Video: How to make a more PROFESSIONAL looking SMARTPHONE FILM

Hi everyone, my name's Rob, I'm a smartphone filmmaker, and today I'm going to show you how to make a more professional looking smartphone film. Let's get into it. Now, one of the biggest tips I can possibly give you to make a more professional looking smartphone film is to take your hands physically off of your phone. So it sounds counterintuitive, but the problem is when you're using your hands on your phone like this, is that you're going to get tiny little kind of tremors in your hands, which may not be that noticeable on the screen of your phone,
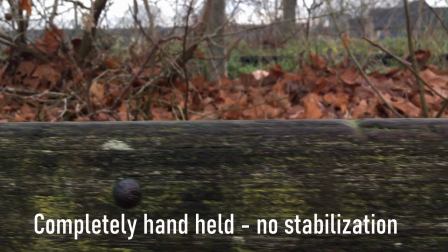(0:35)
but when you actually get it back onto your TV, laptop, iPad, something bigger, and even on your phone as well, when you check the footage back, you'll see these tiny little kind of tremors in the footage, which will stop it from looking professional, and it will show that you're using a smartphone. Now, just because you're using a smartphone doesn't mean we can't make smooth footage. So to do that and get our hands off the phone, we use something like this, which is a video rig. This one is the Ulanzi U-Rig Pro. Now, I use this, I love this, I use it all the time. And because you're using your hands and not a gimbal, it doesn't matter how much weight you've got on there. If anything, if it's heavier, it's easier to use as well. So you can put a clip on there, make sure that you've got your ND filters if you're filming outside like I am right now with my phone.
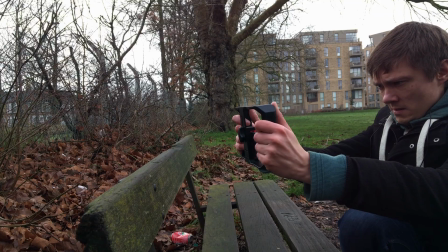(1:11)
And it just allows you to get smooth shots with your hands off of the phone.
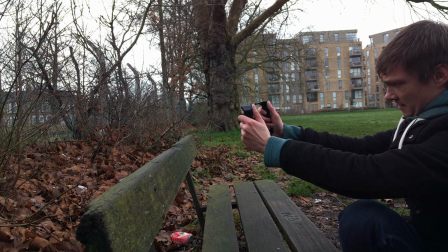(1:17)
And you're then able to get a film that looks more professional and have shots that kind of look a bit more silky smooth.
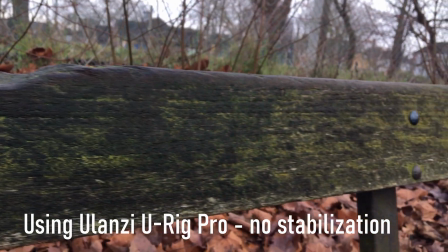(1:22)
So instead of having that kind of jittery feel as if you got your hands on the phone, you got something that takes your hands off of it and gives you the footage that you want to make a more professional looking film.
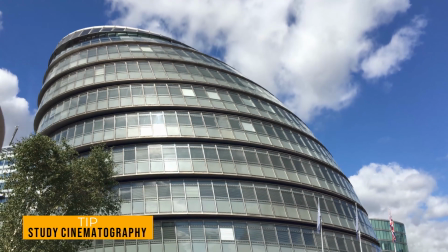(1:34)
The next tip is to study cinematography. Now, just because you're using a phone doesn't mean we have to scrimp on having good quality shots.
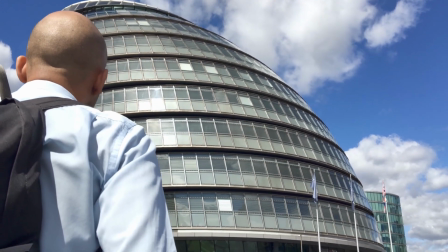(1:41)
We have so many great films out at the moment like Unsane, Tangerine, Blue Moon.
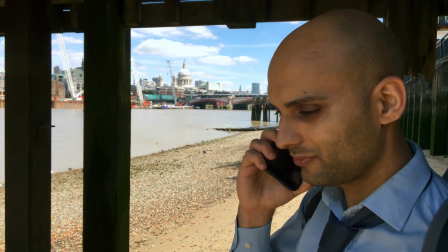(1:47)
They have great cinematography, and it really can separate your film from the rest.
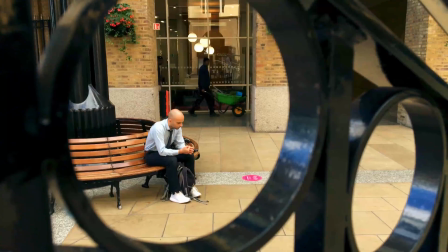(1:51)
So to give yourself a professional look, go on YouTube, search Cinematography 101.
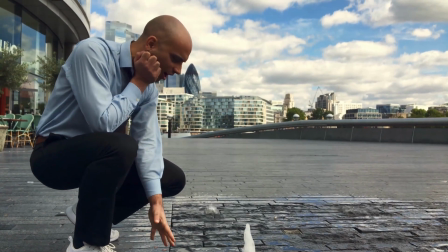(1:56)
I've got a video on my channel here about different camera angles and how to use them. Really take the time to take your film to the next level.
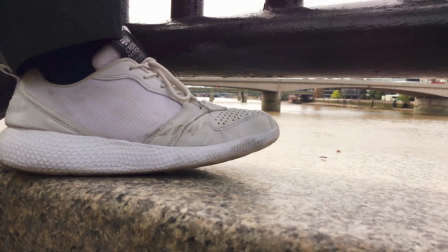(2:03)
There's so many short films out there, not just smartphones, but when people start out, myself included, where the footage maybe isn't that great because we haven't taken the time to study the basics.
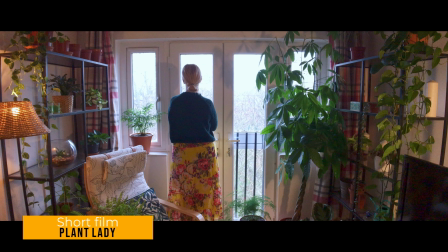(2:12)
Things like opening shots, what does this say about your character?
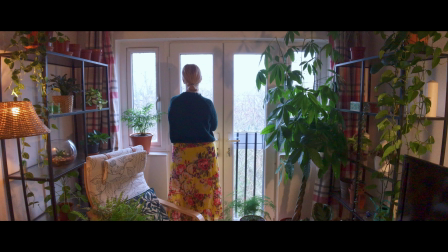(2:15)
In this one, you got all the plants around the character, so you know instantly a lot about her, or at least one of the biggest things about her personality.
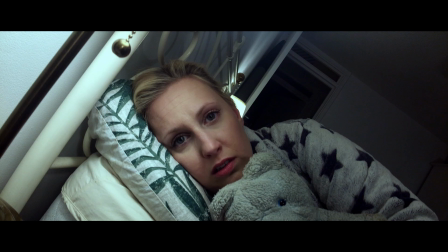(2:21)
And then shots like this Dutch angle as well, to show things turning over and going a little bit crazy.
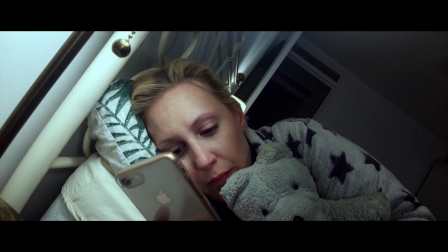(2:26)
So really take the time to study your cinematography.
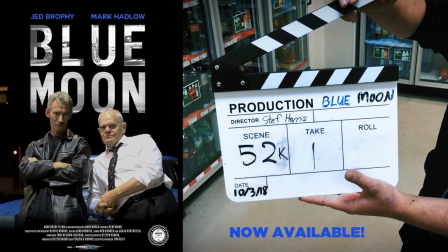(2:30)
So let's look at the professional smartphone films, feature films and short, that are amazing, like Blue Moon or Tangerine. These had really great festival runs out on streaming sites now, as well as the likes of Unsane, which are doing so well, all made on smartphones, and
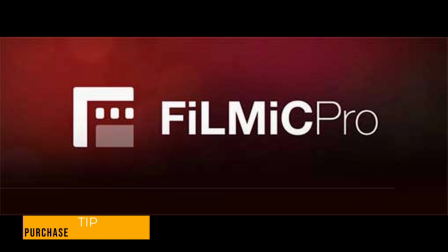(2:47)
Plant Lady as well. The thing that these films all have in common is Filmic Pro. This is what you need to make a smartphone film look professional.
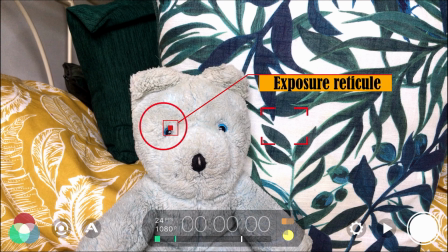(2:56)
It gives you so many great features. You've got the exposure reticule, so you can sort that out before you get started, lock that, tap it red. You've got the focus reticule as well, so you can make everything look absolutely professional. Make sure you got all those locked down.
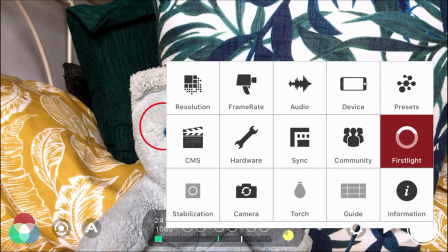(3:09)
So many options to choose from to get your kind of control over the image.
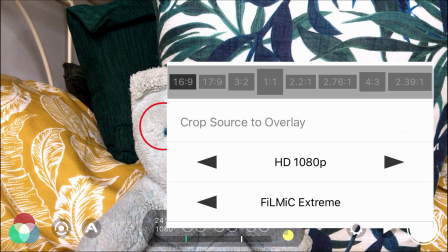(3:13)
You've got aspect ratios as well, so you can choose from 16:9 all the way up to more anamorphic looks like 239:1.
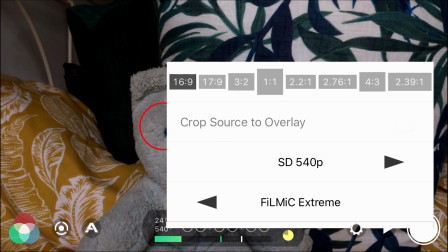(3:19)
You've got resolution, which you can bring down to a very basic 540, which I use for a Plant Lady for the CCTV footage, and all the way up to 4K as well, which will allow you to crop your footage when needed.
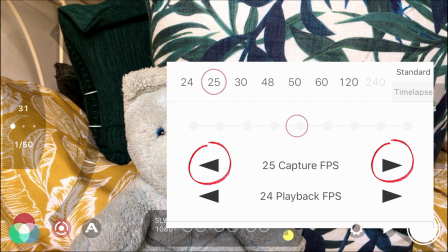(3:30)
Of course, as well, you've got the frames per second that you can alter, so you can go from 24 frames per second, which is the film standard, all the way up to slow-mo frame rates like 60, 120 for really slow, and 240 for super slow motion footage as well.
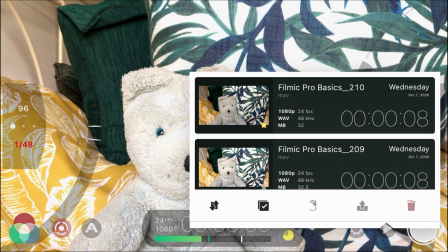(3:43)
So really take the time to get an app like this. It costs about £15, but it will also help you organise like here by favoriting your favourite files and shots, so you can organise this for post-production. It really helps you take your footage from okay to a really professional standard.
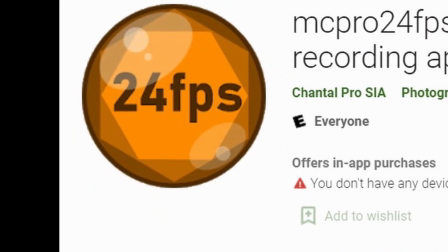(3:57)
And also MC Pro 24 frames per second.
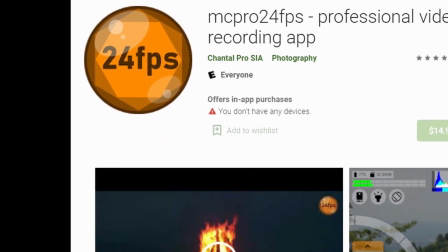(4:00)
If you're on Android, that's an Android only app, so you've got the option of Filmic Pro on Android and MC Pro 24 frames per second.
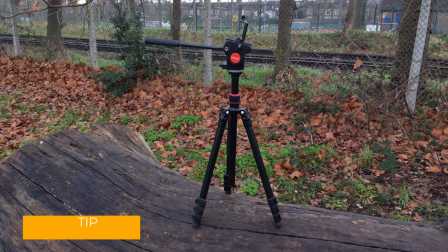(4:07)
Check both of those out. Now, of course, something you really need to have is the 4 must-have accessories.
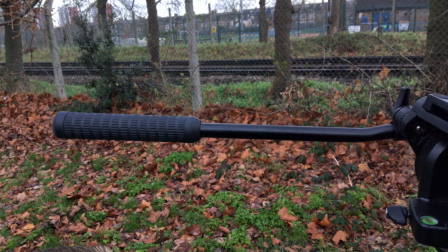(4:12)
Now, for any smartphone filmmaker, I think you have to have these. I really do.